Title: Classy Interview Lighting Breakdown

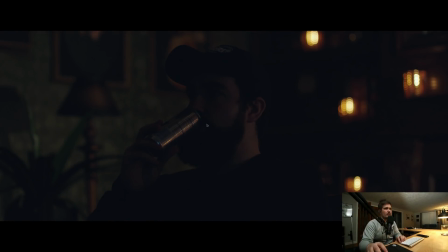32:37 So you can sort of see there the process of, again, this is what the frame looks like with none of our lights.
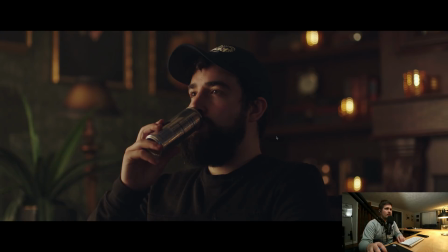32:42 Then we add layers to sort of help bring out certain areas of the frame, and it helps create this idea of layers of contrast. So it's a little bright over here, it's a little dark over here, it's a little bright over here, it's a little dark over here, it's a little bright over here.
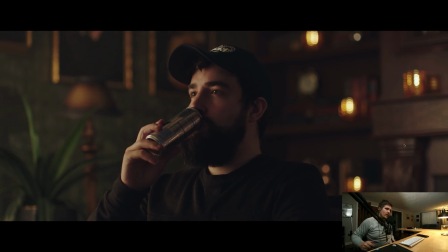32:59 And so it sort of like brings you through the frame, and hopefully you have composition and lighting that brings you towards your actual subject,
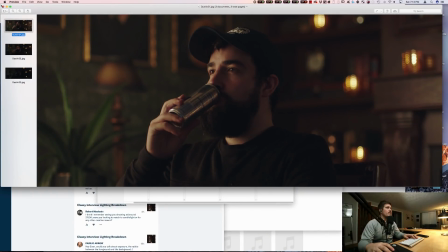33:05 but you have layers of depth for your viewer to sort of tackle.
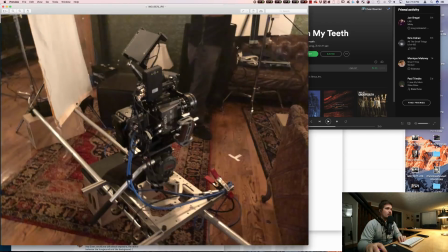33:10 Again, if you want to see exactly where stuff is sitting in here and whatnot, you can go poke through some of these, see the camera setup.
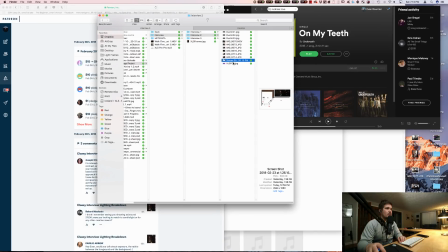33:17 If you have any questions, leave them in the comment. I don't think I mentioned, but we were shooting at about f2 on the super speeds all the time.
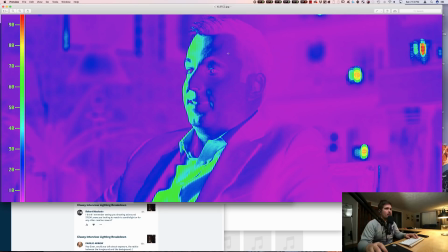33:25 Here just under f2, I think, like around a 1.8. Here you can see similar lighting. His keys right around the 60 area, it's green. Then there's a roll off to the dark blue on the fill side, and then it rolls over to just the edge of purple over here.
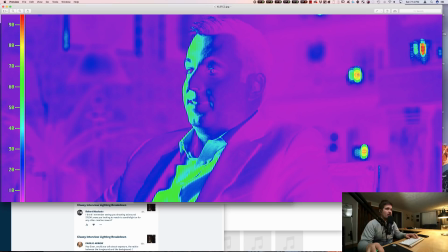33:40 And so you can sort of see, and then some of our background lights are up in that 80% range.
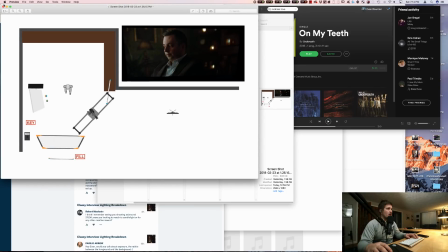33:46 So that was sort of interview 2. Again, I highly recommend playing with all of these, and you don't need to play with these specific tools. You don't need to just use quasars or whatever else. Like, it's not super specific. If it's a bigger light, it's a softer light.
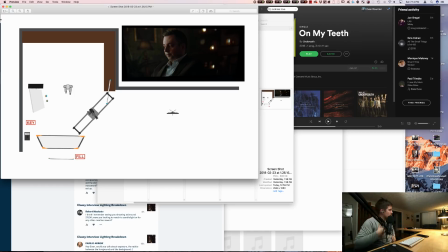34:01 If it's a smaller light, it's less soft of a light. It's a harder light. So you can always play with practicals in your home. You can play with bouncing a small light, like a little 650 into a 4x. It would do the same thing as those 2 quasars into the 4x, basically. So don't get caught up in the tools.
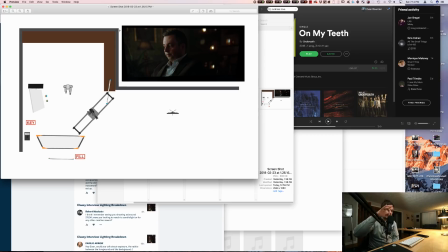34:18 Try to focus on the concept behind it, whether that's soft light, hard light, mixing color temperatures. And again, the key was just a little bit bit cooler in that to also separate them.
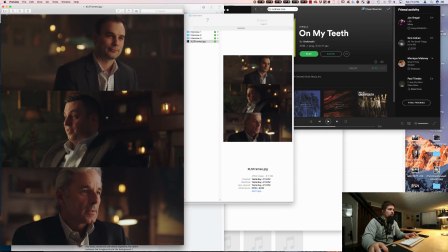34:28 It's not like enough separation that you feel like there's like an orange and blue split. Overall, it still feels warm, but it just adds that little bit of like white popping on the inside. So interview 3, which is this one we did last. We went out and shot B-roll outside before that.
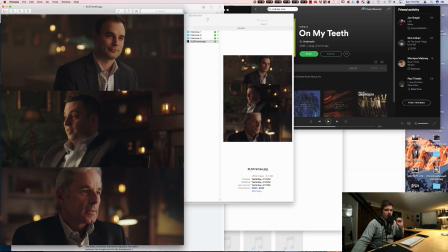34:46 Honestly, the B-roll was just sort of catch what you can, try to find good places. It was a cloudy day, so light just was what it was. It didn't really have too much there. We knew we wanted it cold, so I pushed the camera white balance way over for the exterior
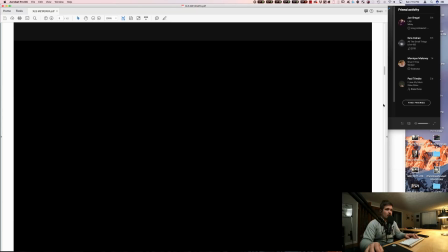35:01 B-roll, and you should be able to see that in here as well. I don't know if I mentioned this already, but these are created using FullCat.
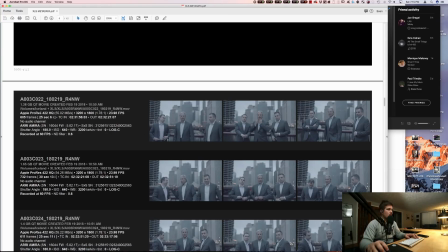35:09 It's a really cool piece of software. Let's see, white balance, 3200. Yeah, so I stayed tungsten white balanced outside on a cloudy day, and that's what pushed all of this stuff extra blue.
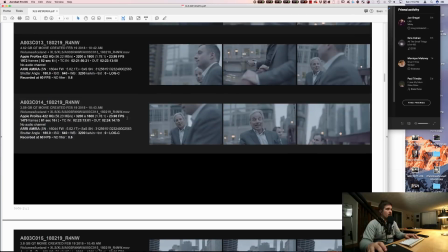35:24 And I was mostly shooting it around ISO 640 and 800 because I wanted this to stay relatively clean, and I knew we were going relatively moody.
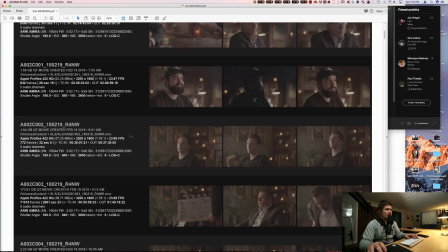35:33 A lot of the times I would push to go to like 1280, but I didn't want this to like accidentally get too
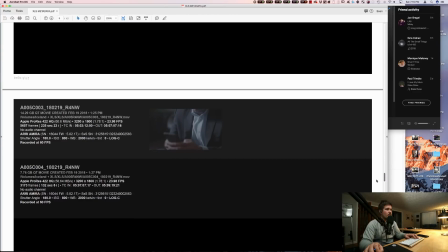35:40 textured because it wasn't really the feel of the overall piece. I don't think we went above 800.
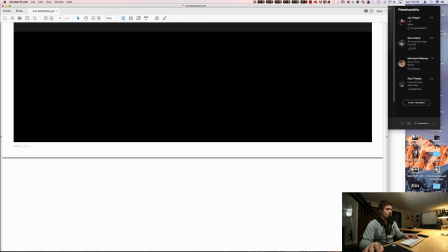35:46 I know I was playing with 1280 a few times, but I don't see it anywhere in here. So yeah.
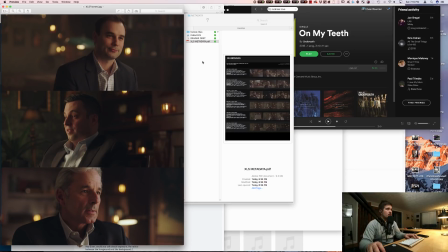35:53 Third interview, same sort of thing, same plane of attack. I actually gave them my lighting plan again while we were going out to shoot B-roll because it was sort of just take the plan from this one and replicate it over here.
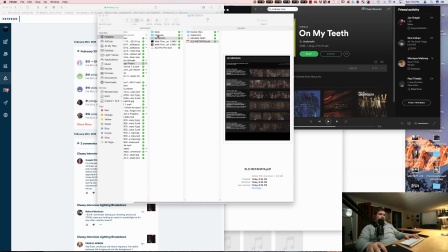36:06 So if we look, interview 3,
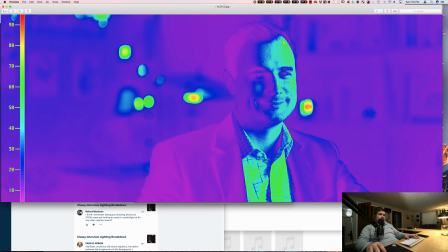36:12 same thing again. Green on the inside. This one's a little bit lower. I sort of wish there was a tiny bit more green on this side because it's a little too soft, I think.
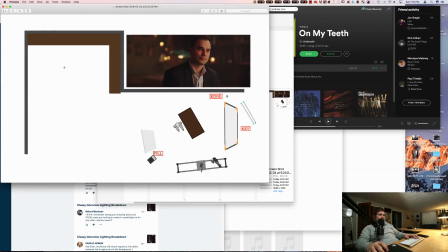36:24 Maybe you could probably pull a little bit out in the grade, but here you can see, so we moved over to this side of the room. You get a better sense of the space in that scout video. And basically we wanted to shoot into this bookshelf. Initially we were planning on shooting more into the bookshelf, and then we realized that we really liked the depth of shooting back into this room where we were before.
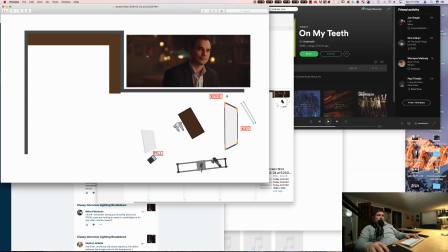36:43 So we turned some lights back on back there.